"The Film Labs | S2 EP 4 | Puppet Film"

We use a special silicone paint and we spray it through either a spray gun or an airbrush.
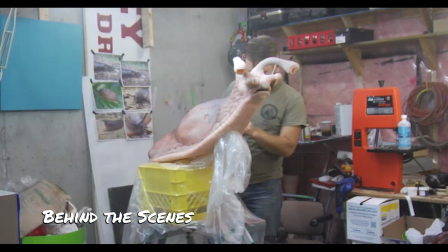And all the paint designs are actually based off of real species of slugs. So that's kind of cool. Once the paint job is finished, the final touch to the slugs are the eyeballs.
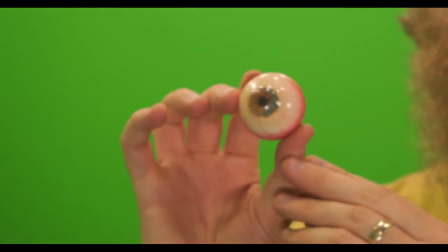It's just actually a ping pong ball. And what we've done is taken photographs of real human eyes, and this one's my brother's.
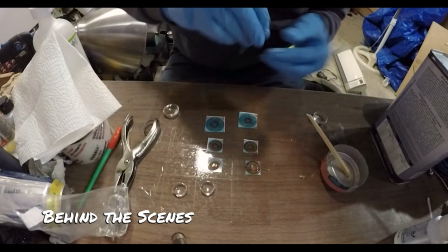Whoa. We've printed off the iris and cut it out and actually glued it on the back of a glass
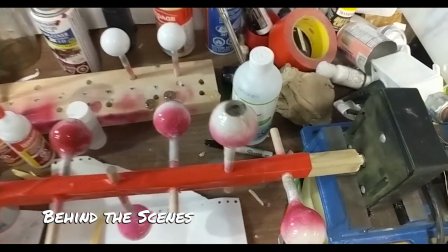lens and then stuck that onto a ping pong ball and then coated it in this clear epoxy.
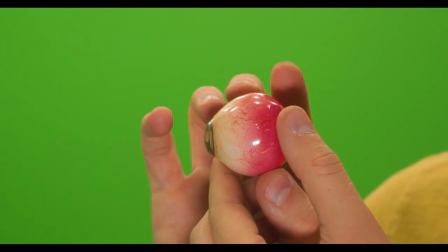And if you look really close, the veins in the eyeball are threads. The eyeball sits inside of the slug's tentacles. And for us to be able to pose the tentacles in different positions, we use what is called an armature. And an armature you can just think of as a skeleton for a puppet. So this is what's inside of Garth and Ernest's tentacles.
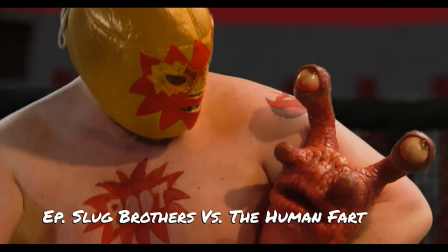Elmer doesn't have any armature. His tentacles just flop all over the place.
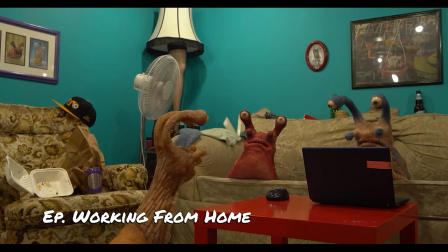Most of the Slug Brother episodes take place, at least in part, in a living room set. And we've designed this set to work perfectly for our puppeteers.
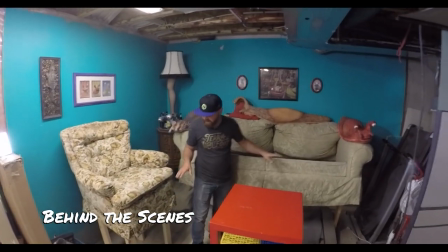All the furniture is actually 2 feet off of the ground, which gives the Slug Brother puppeteers a place to hide. Our couch is actually hollow, and there's holes cut in the cushions.
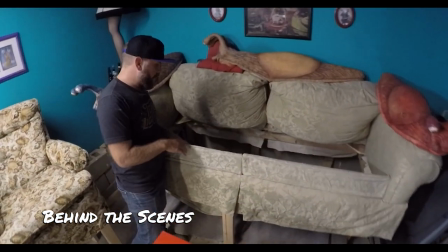So we can hide inside the couch and stick our arms up through the holes in the cushions. But for the scenes where the slugs are not in the living room, we hide our puppeteers the old-fashioned way, which is just by ducking down out of the shot and sticking the puppet up. But you can't always just hide under the camera,
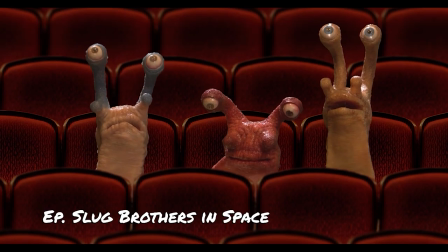and so sometimes you gotta get creative and use objects or furniture in the foreground to hide the puppeteer behind.
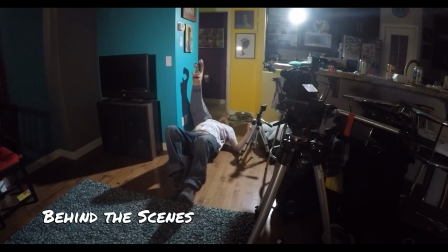Sometimes the puppets need to walk in the shot, and in those cases, I actually lay down on a skateboard and drag myself through the frame. I hope you enjoyed this little peek behind the curtain on Slug Brothers, and I hope you learned a little bit about puppets. If you want to know a little bit more, you can go to our website, slugbrothers.ca, and over there you'll be able to actually watch all of our episodes as well. I think it's time for me to go back to where all puppeteers belong, though, and that is below the frame.
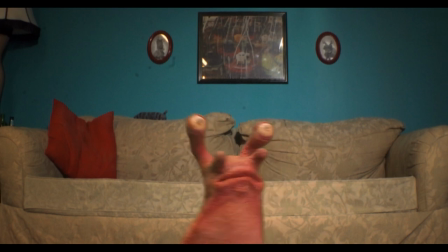You guys, they're still here! How do I turn this computer off?
Man, I could listen to him talk all day. He's fascinating. I know, he's awesome. He is. What are you looking at? I can't hold myself anymore. Don't press the button. Okay.
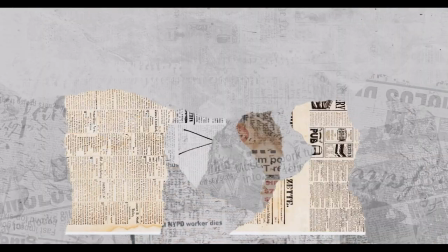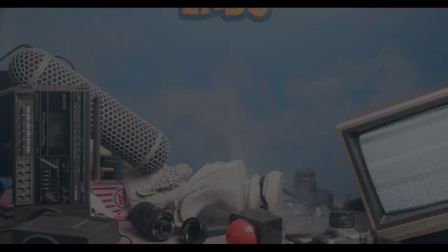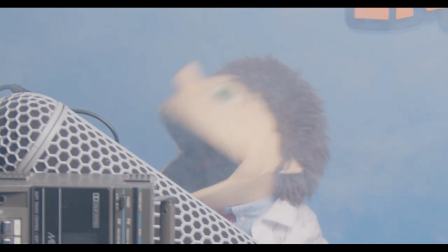Anna! Anna! Anna! I knew it wasn't ready yet.
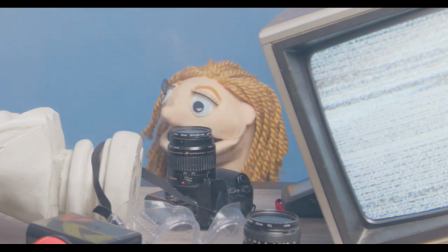Anna! Anna, are you there? Anna!
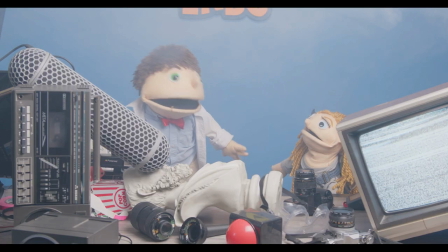Thank gosh.
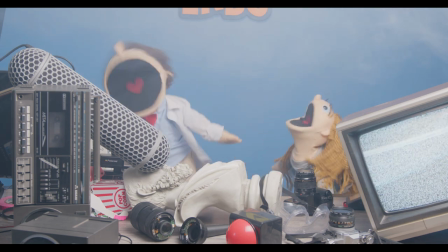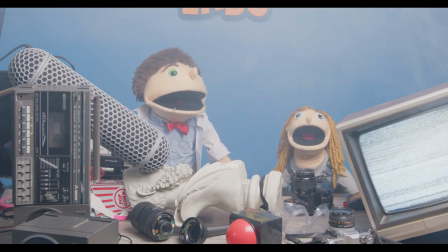We're puppets.
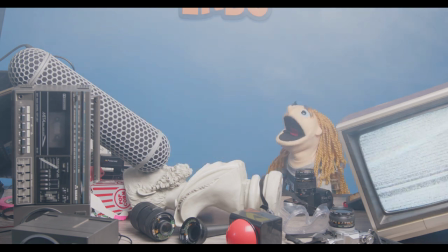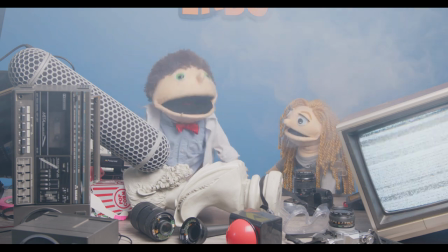Okay, relax. There's no time to panic. I just need to think.
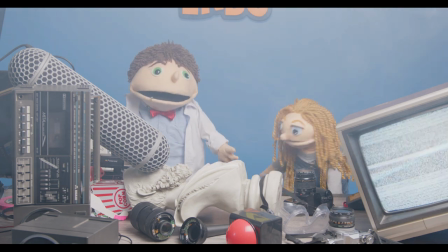Hey, you know, this is kind of cool. It's a bit of a pain in the butt, but it's awesome.
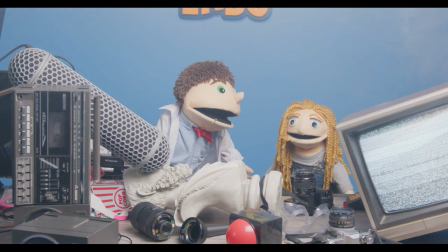Okay, I got it. Here's the plan. I need you to go get a Phillips screwdriver.
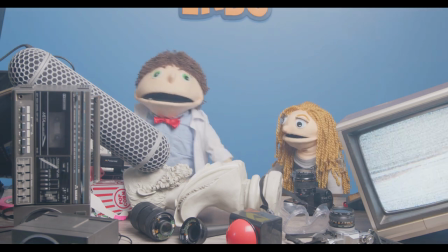Okay. Okay, I think I can fix the button with that. Wait, how am I gonna do that?
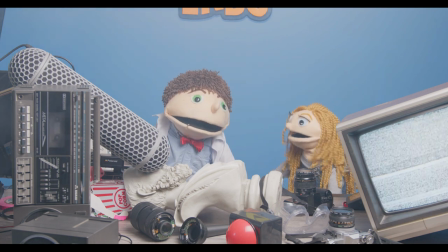I'm a puppet.